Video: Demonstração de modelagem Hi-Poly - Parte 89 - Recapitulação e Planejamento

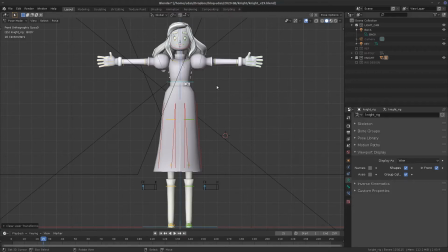Bom, de tempo em tempo eu faço um vídeo de planejamento, então vamos planejar mais alguma coisa. O meu rig está pronto, ou seja, eu consigo posicionar o meu personagem. Então, se eu pegar esses bones,
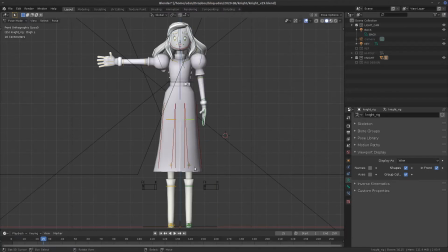todos os vértices estão já com os parentescos, Eu já consigo animar, por exemplo, a saia, o tecido, o cabelo. Então, assim, eu tenho bastante controle aqui do personagem.
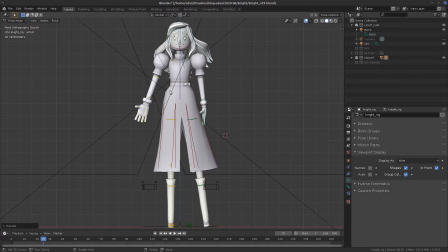Eu posso ter mais controles, mas não é necessário. Você faz os controles que são necessários, você não faz os controles para tudo. Então, o Rick está ok, então agora eu posso pensar no render. Aqui, nesse personagem
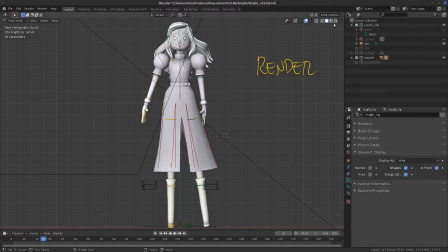Eu já fiz algumas configurações que servem como render Porque em algum momento eu estava testando o shader Então o meu personagem tem o shader
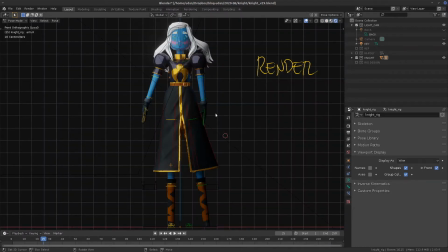E eu queria testar o acabamento desse shader na iluminação Então eu criei uma backlight
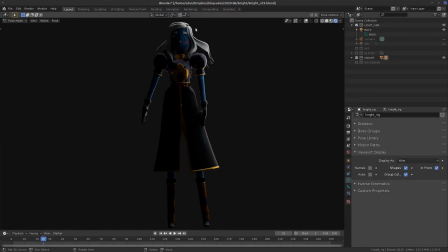Deixa eu desligar aqui a interface Eu criei uma backlight que desenha o contorno para mim E criei uma keylight que faz a iluminação do personagem
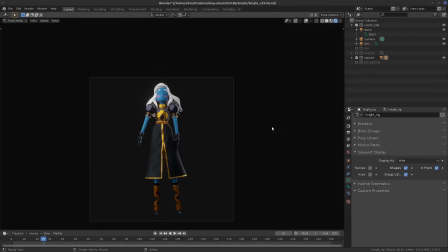E também eu tenho uma câmera aqui, que é hábitos de ter sempre uma câmera para poder testar as coisas de enquadramento e fazer post de processo no Instagram, alguma coisa assim. Então eu tenho uma câmera, mas isso aqui está um pouquinho afastado do concept.
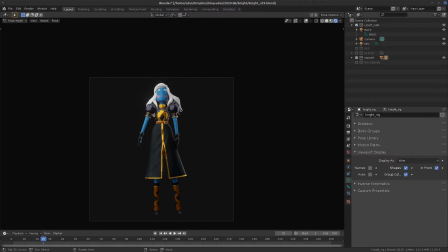Então deixa eu voltar aqui no concept para ver o que eu tenho aqui. Então esse é o meu conceito original.
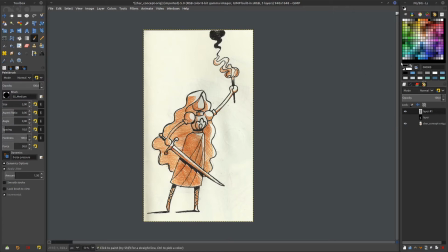Eu não quero fugir demais dele Então eu tenho que pensar Que eu tenho Esse acessório aqui Que é a espada E esse acessório que é a tocha Que eu tenho que pensar se eu vou incluir eles E como que eu vou fazer se eu vou incluir Então é uma coisa que eu tenho
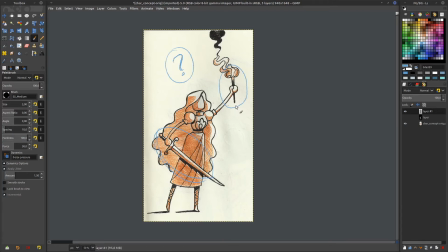que decidir Para aula teórica De render Eu não preciso deles Então talvez eu faça um render sem ele E eu tenho que pensar na iluminação Ao redor dela porque aqui é um fundo branco, mas se eu colocar ela no fundo branco, eu não sei se vai ficar tão legal assim,
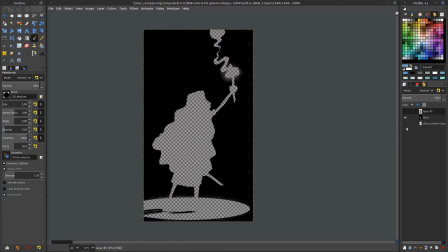então eu tô pensando em fazer ela num fundo escuro com o spot de luz, né, ao invés de fazer um fundo infinito branco,
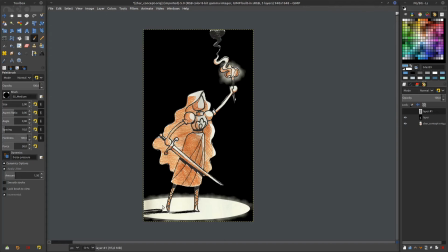eu vou fazer um fundo infinito preto, porque eu mudei muito a paleta de cor dela, né, ou seja, ao invés de fazer ela só com esferográfica laranja, que é a caneta preta, e se eu for laranja eu fiz ela azul e com a roupa toda escura,
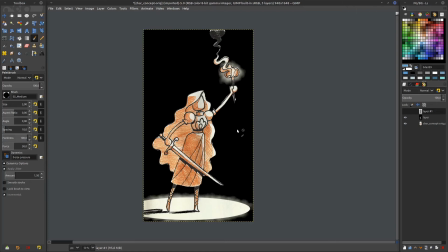então talvez seja interessante manter essa coisa e deixar que o branco do cabelo e o azul da pele sejam o destaque do render. Então na hora que eu penso na paleta do render, eu estou pensando que isso já está, de certa forma, funcionando aqui no Blender, ou seja,
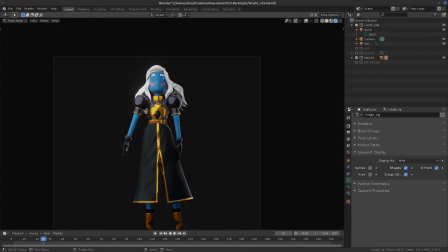já funciona que o destaque são os detalhes amarelos, o cabelo branco, a pele azul, isso aí salta em relação ao resto, né, e acaba que o preto aqui, porque ele não é 100% preto, ele vai virar um tom de cinza escuro,
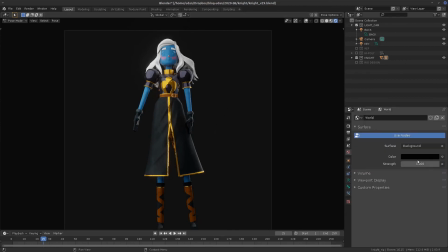mas eu vou ter o fundo mais escuro ainda, então é algo que eu eu posso pensar no processo de render dela.
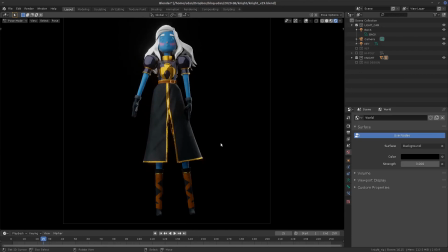Para isso, mesmo que eu não faça os acessórios, eu vou precisar fazer um cenário. Então, eu preciso fazer, no caso, o cenário que pode ser um fundo infinito.
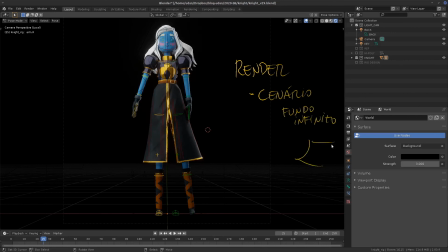O fundo infinito é aquelas estruturas curvilinhas que a gente põe no fundo de um estúdio. Ele não é infinito, de verdade, ele acaba. e eu tenho que pensar se eu vou fazer os acessórios e esse é o plano dessa semana